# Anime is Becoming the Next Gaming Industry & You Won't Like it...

For a very, very simplified explanation, compositing refers to stacking multiple distinct visual effects on top of each other,
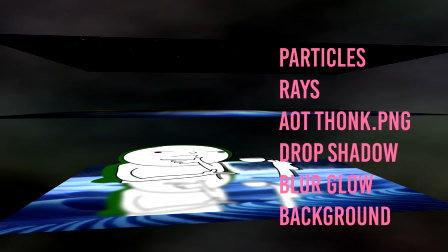8:13 a practice that is extremely common for VFX studios, but pre-Demon Slayer was quite underdeveloped in anime.
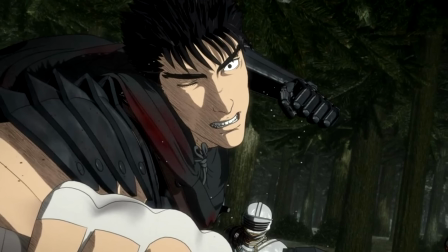8:20 Even in some of the most popular shows, compositing was always the weakest link. Take with CG Colossal, for example.
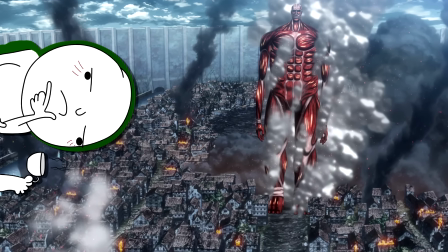8:27 It looks wrong, mostly because the compositing is just not very good. The colors are off and it just sticks out like a sore thumb.
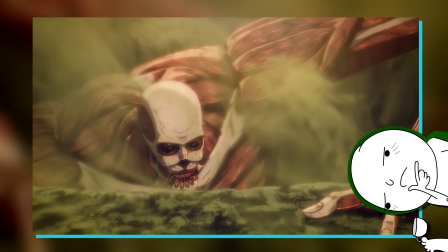8:34 When you have something that is that visually distinct on screen, you need to layer layers and layers of stuff on top to make it blend in with the rest of the scene.
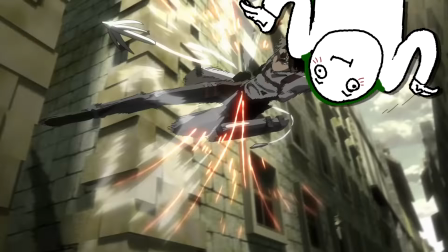8:42 When CG was used for backgrounds though, it's perfectly fine because all of those imperfections are already covered up with motion blur and everything else.
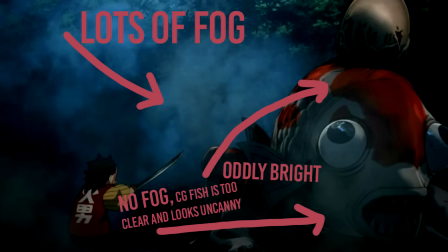8:49 Obviously, that is apples to oranges, but you get the idea. If you're going to be using multiple distinct elements that don't follow the same artistic principles, in this case,
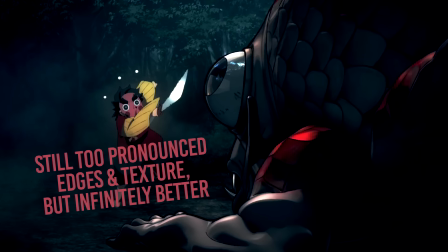8:58 that being CG and 2D, you need to make them fit a unified style and composition.
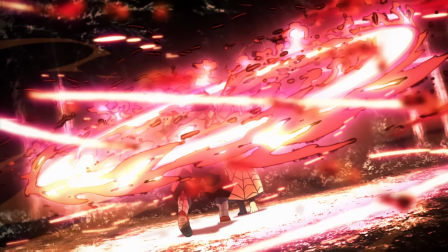9:03 That is what Demon Slayer brought to the table. Two completely different elements that together make something so much greater than the sum of its parts.
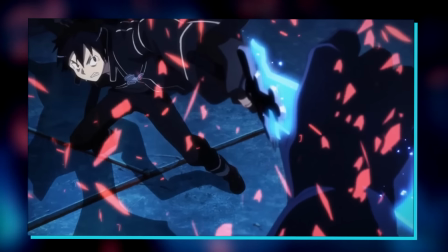9:11 Suddenly, every single big show is leaned into not just like, I don't know, like glowy weapons,
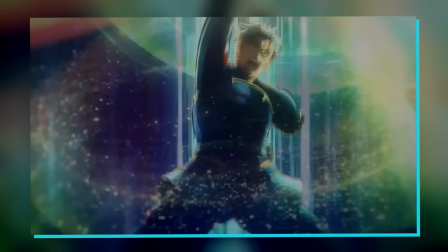9:16 but glowy weapons off-putting additional elements that elevate the scene as a whole, and not just one distinct element on screen.
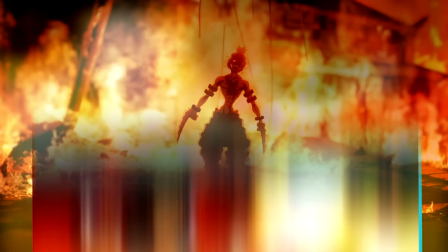9:23 Fires are no longer just colorization filters and flickery orange blobs. They can just be rendered on top of what is, by all accounts, pretty basic art.
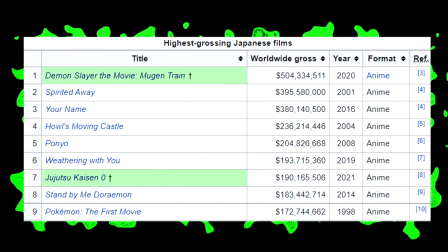9:32 And I believe that is exactly why Demon Slayer dominated the markets.
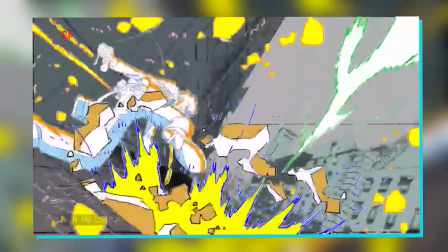9:37 While every other studio was tearing itself apart by creating the greatest keyframes humanity has ever seen,
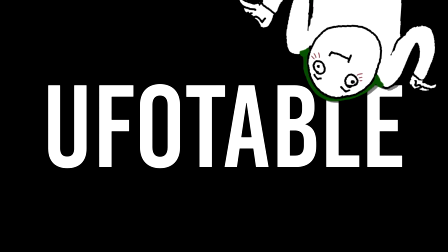9:43 UFO Table truly leveraged the tools at their disposal. And yes, I have literally no idea how you actually say their name, so I'll just keep calling them UFO Table.
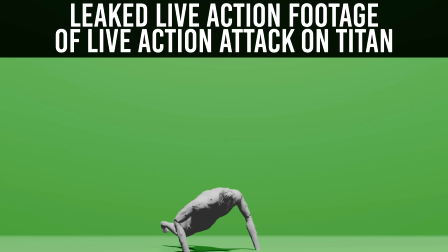9:51 Instead of relying on CG just to enable something that would be incredibly difficult to animate, think like Porses, the Colossal, or even full-blown series like Berserk,
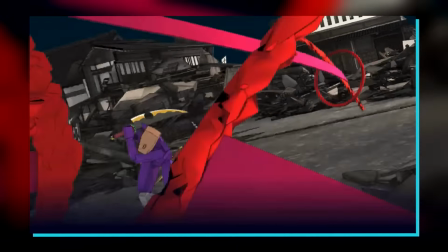10:00 UFO Table rather used it to cut back on animation itself and pour those
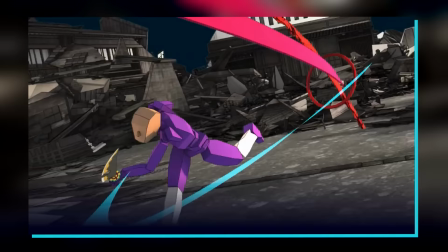10:05 resources into post-processing and extensive planning of said post-processing to elevate those lighter scenes. It is not budget, it is not working hard, it is just working smart.
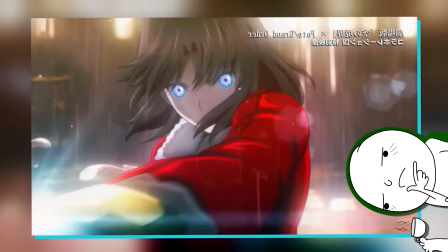10:16 UFO Table had been doing this for many, many years already, and their work was basically best-in-class as-is.
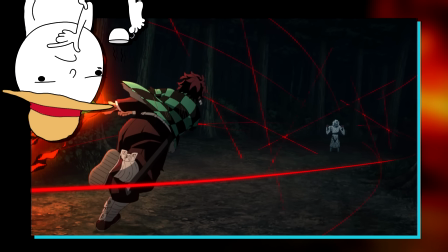10:22 Exceptions like Violet Evergarden did exist, but I think it's Demon Slayer that hit this critical mass that shifted the entire industry on a fundamental level.
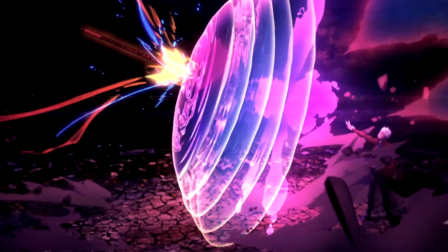10:31 It absolutely wasn't the first or even the most impressive showcase of what compositing can do.
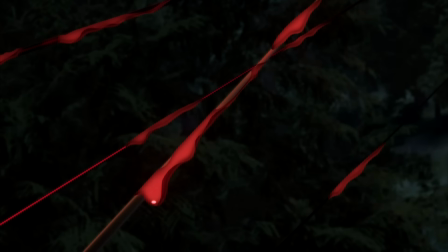10:36 It's simply the one that, I guess very fittingly, set the internet a place.
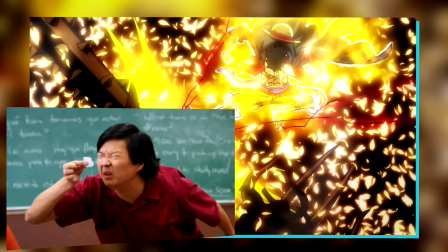10:41 Many people, including myself, are already saying that we've sacrificed the readability of animation itself because of those V effects, but that is like a whole different story.
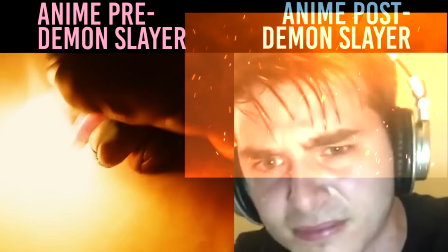10:51 My point is that I think you can absolutely draw a very distinct line of animation pre-Demon Slayer and post-Demon Slayer that simply comes down to compositing.
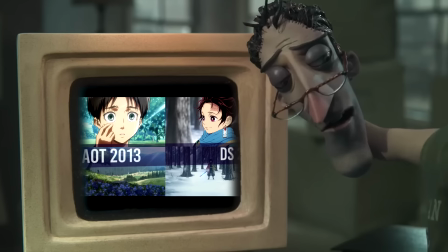10:59 Our next culprit is Mappa, and um, roll back the script real quick.
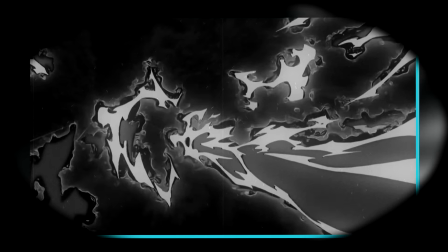11:04 The fidelity of Demon Slayer is not impressive at all, but it made up for that in droves with style, and more importantly, incredible compositing. Yeah, about that. This is capitalism, So, when people figure out how to work smarter and, like, reduce the time required to complete a certain task, well, instead of getting that time off, we just work the same amount, but, like, just make more, right? Because, well, you can now do it faster, so why not just do, like, more of it? Depressing jokes aside, Mappa basically looked at Demon Slayer and said, good idea, we'll take some of your compositing standards and then, you know, mix it in with some of the highest fidelity animation there really is,
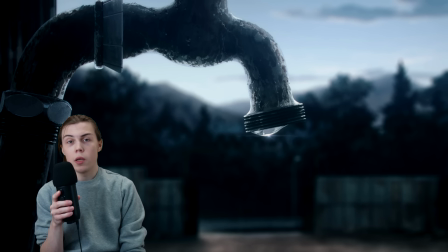11:41 and, well, you get screenshots like this. Yes, I know it's just a pipe, but look at the pipe.
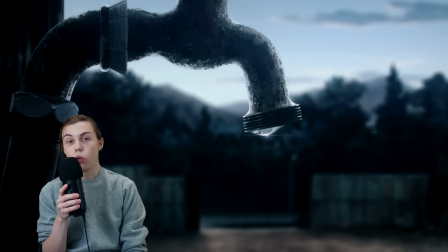11:47 Look at the little water droplet. Look at it. It's beautiful. And then look at this. How did they make it?
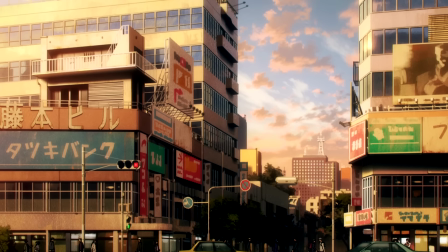11:52 Look at that. Who made this? Why did they think this was a good idea? Look at this.
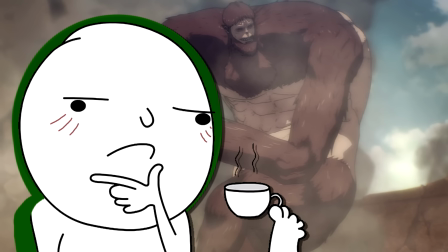11:57 How much time did this take? How did they make it? To put it very, very simply, I think the worst frame of Mappa's attack on Titan clears the worst frame of
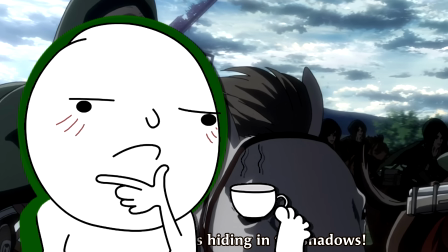12:06 Wit's attack on Titan ten times over for the simple reason of it just not mattering to Wit.